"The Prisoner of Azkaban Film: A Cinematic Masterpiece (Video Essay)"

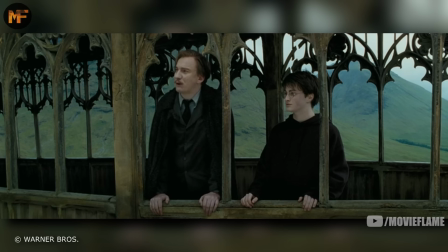[4:06]
Then Harry brings up his mother, and Lupin faces out just like Harry, the two now on the same level, no longer student and teacher, but two people who have a shared feeling of loss when thinking about Lily.
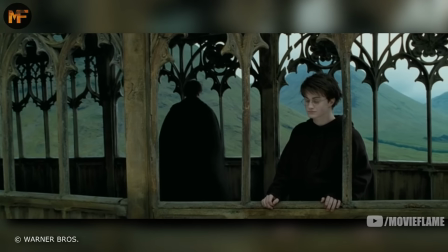[4:16]
Then when Lupin begins talking about himself, he turns his back on Harry, unable to look him in the face as he hints at his disease that he's so ashamed of.
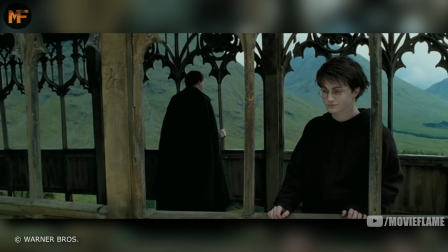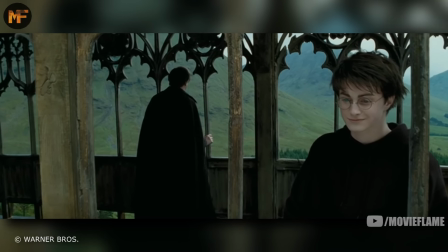[4:28]
The camera then pans in and has a beautiful shot that separates the two by a wooden bar.
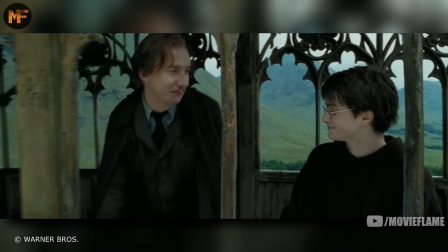[4:36]
And as the scene ends, the two bond over James and Lily, and Lupin comes back over. And once again, they're no longer student and teacher, but they're now friends.
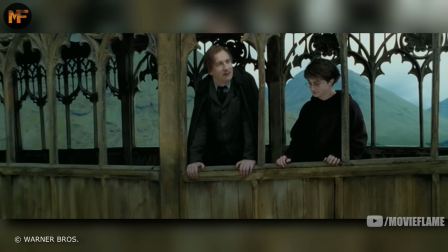[4:44]
They've become closer during this conversation, and they stand next to each other, both facing out the same way as equals.
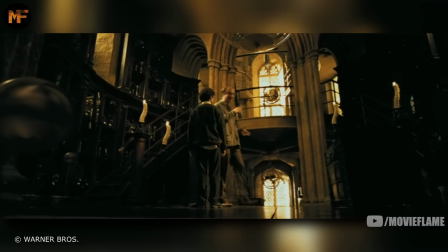[4:50]
Now if we look at another scene between these two, this time the scene where Lupin teaches Harry the Patronus charm, this time Harry is the one who gets vulnerable.
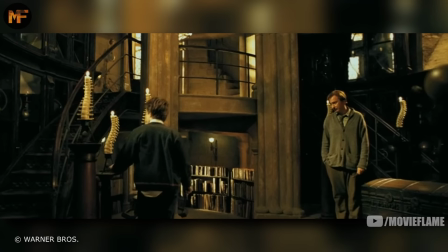[4:57]
As he talks to Lupin, they're both facing each other, but as soon as he starts talking about a very deep memory,
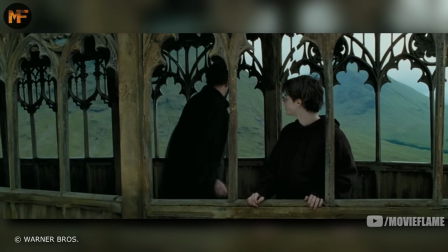[5:02]
he turns away from Lupin, unable to look at him, just as Lupin did to Harry on the bridge when he got deep.
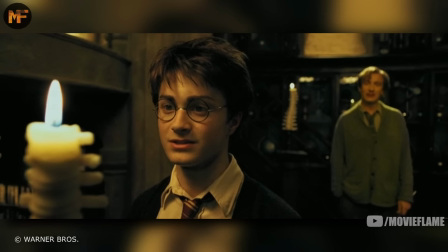[5:07]
Once again, as the camera moves in, they're split apart by an object in the scene, this time the candle in the background,
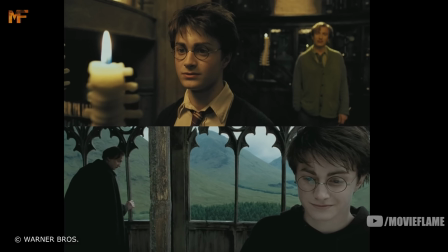[5:13]
and the person talking and getting vulnerable is on the left, while the person listening is on the right. The scene ends very similarly to how the scene on the bridge ended as well.
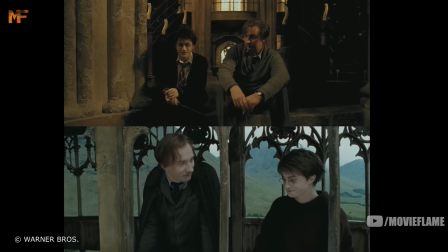[5:21]
While the two are pretty far apart for the entirety of the scene, at the end, the two are next to each other and closer than they had been throughout.
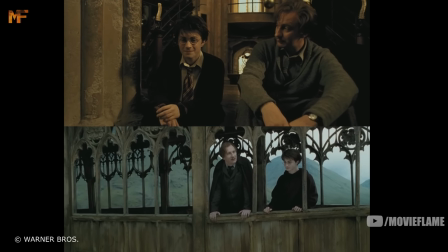[5:28]
This shows that they grew closer during the events that took place, and just like the bridge scene, both are facing the same way looking at the camera.
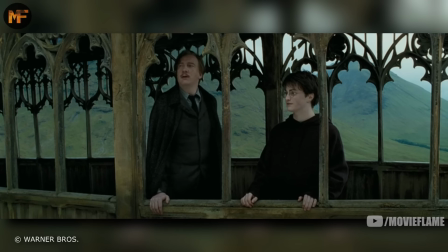[5:35]
And on top of that, in both scenes, the thing that made them bond was James and Lily. It's almost as if these two scenes rhyme, it's like poetry. So what made these scenes work so well?
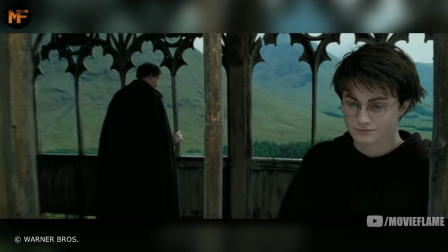[5:44]
Well the biggest thing is the technique that Alfonso chose to use for these scenes, and really throughout the whole film, which is the long take, meaning that the scene is filmed in one shot with no cuts.
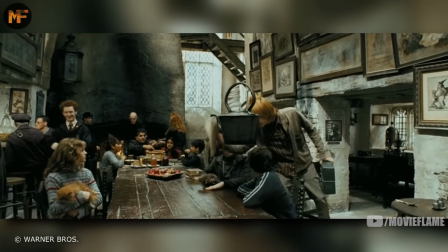[5:53]
Let's take a look at perhaps the best long take in the film, which was the scene in the Leaky Cauldron.
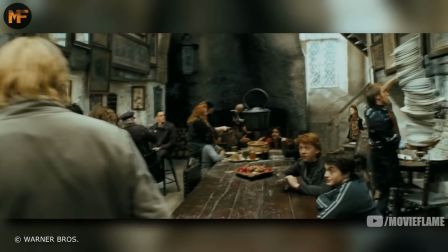[5:57]
This is probably the most talked about sequence in the film, and the most revered, and I'm going to explain why.
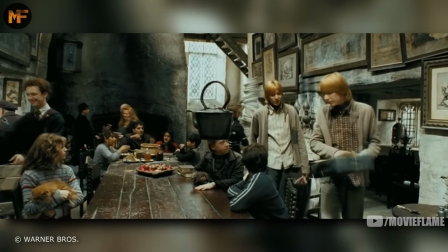[6:02]
It starts with a large view of the place, and we see many things going on, mostly magic stuff floating in the background,
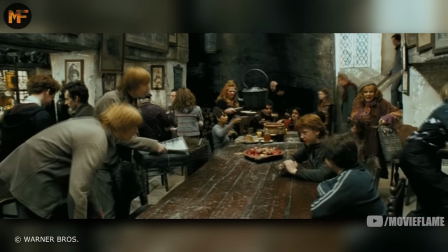[6:08]
which sets the mood and tone for the Wizarding World, this being the first real scene in the Wizarding World so far in the film.
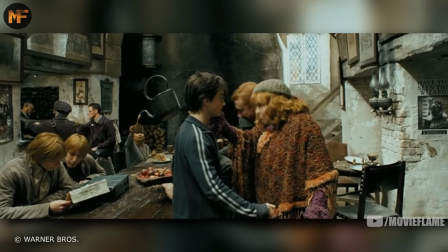[6:13]
The camera then moves away from the room and moves into the characters to have the audience focus on the conversation rather than the environment.
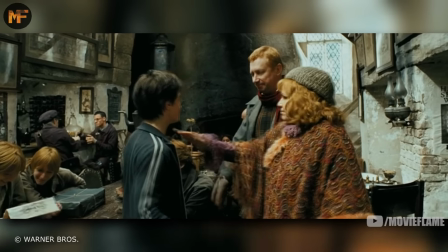[6:20]
It then gets really interesting when Mr. Weasley comes in.
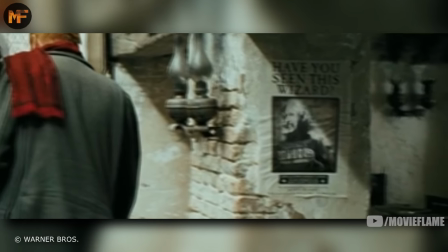[6:22]
He has to have a word with Harry, and as they move, a wanted poster of black comes into view, essentially foreshadowing what the conversation will be about.
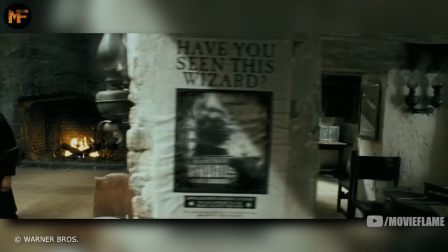[6:29]
The camera moves past the poster, making the shot nothing but the wanted poster for a split second, and the really cool part about this is that from here on out,
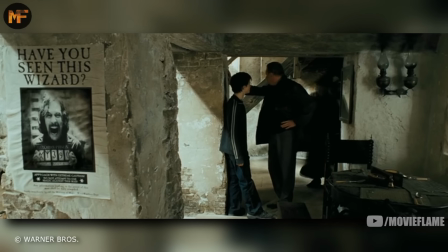[6:37]
the poster of Black will stay in the shot until it moves to the last part of the scene.
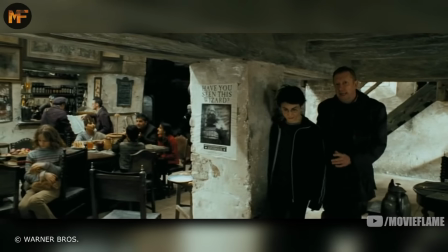[6:40]
As Mr. Weasley tells Harry that he's in danger, they
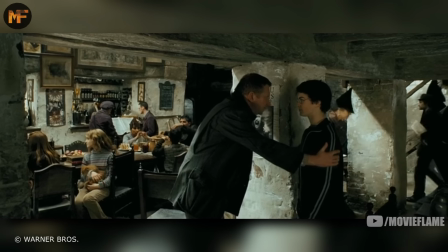[6:48]
move closer to the poster of Black.
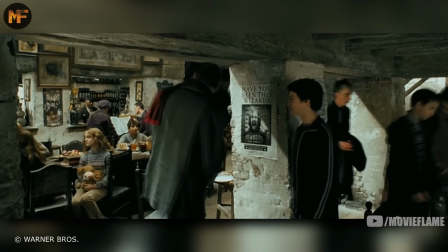[6:50]
Then Harry mentions Sirius Black and looks at the wanted sign, and the poster that has been there throughout is finally mentioned.
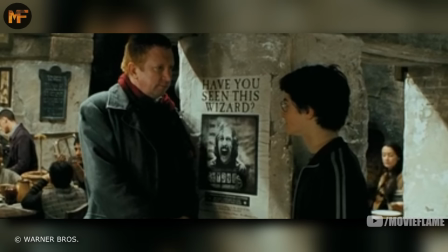[6:58]
When Black becomes the key point of the conversation, the poster is framed in the middle of the shot in between the two characters in the scene.
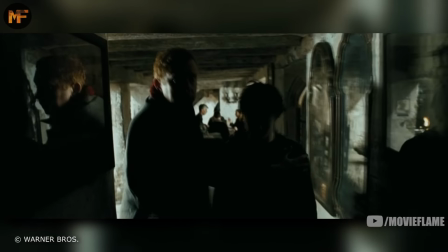[7:04]
Then as the scene ends, we move away from the poster and it's just the two of them in a much darker image lighting-wise,
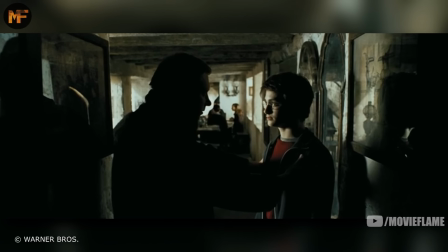[7:09]
which matches the dark turn that the conversation takes as Harry realizes that Black is trying to kill him.
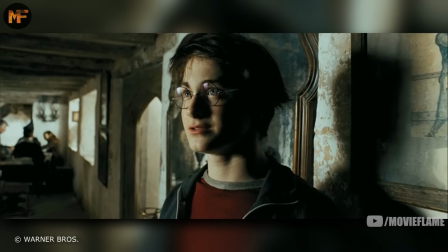[7:14]
It zooms in on Just Harry, who just discovered this crazy and disturbing news. We see his reaction to it, and it ends this minute and 49 second long take.
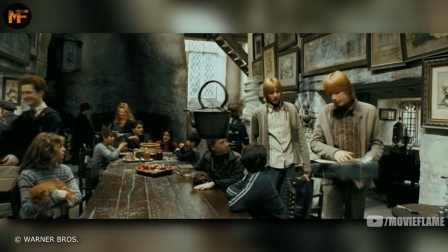[7:23]
Looking at the beginning to the end of the scene, we went from a crowded and large pub to the smallest corner with Just Harry.
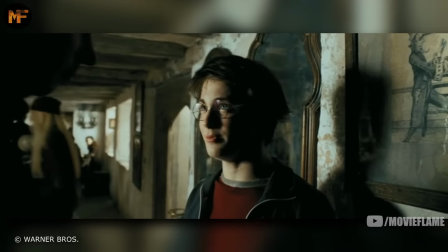[7:29]
It artistically shrinks the scene more and more as it goes. This moment marks a crucial change in the narrative tone.
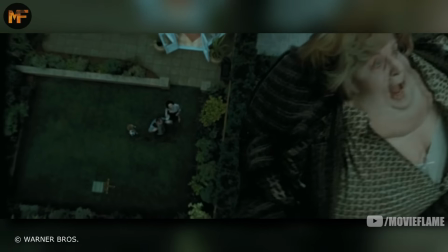[7:34]
The film started with two comedic scenes, Harry blowing up his Aunt Marge, and the comical night bus scene.
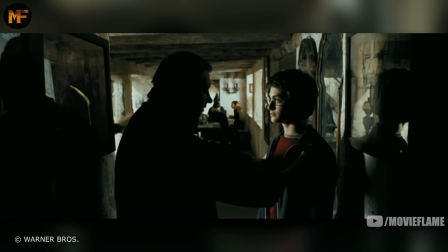[7:39]
Now for the first time in the movie, the theme of grave danger is introduced, and it's something that continues throughout the rest of the movie.
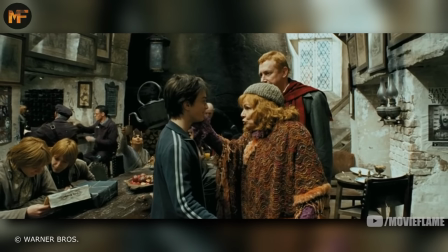[7:45]
This long shot was Caron's way of creatively providing information about the story through choreography and movement,
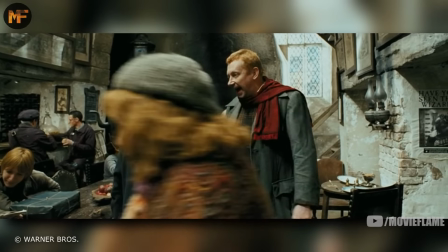[7:51]
which is much more engaging and interesting to watch than a simple expositional table scene.
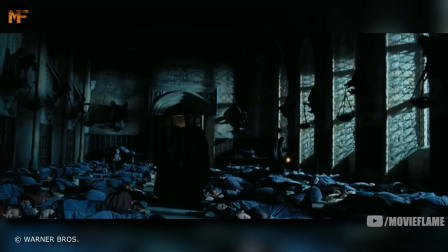[7:55]
And there are many other examples of long takes throughout the film, like when Dumbledore and Snape talk, and as soon as they start talking about Harry, it focuses on him.
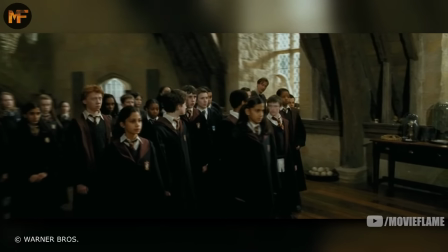[8:02]
All of these long shots add so much to the scene,
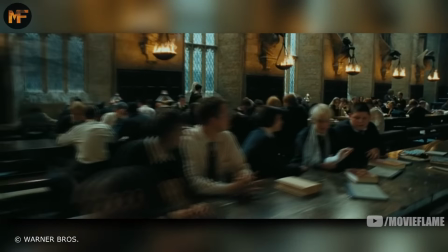[8:04]
and they allow Alfonso to move the camera in ways that you wouldn't be able to do had you not choreographed the scene in one shot the way Alfonso insisted on doing.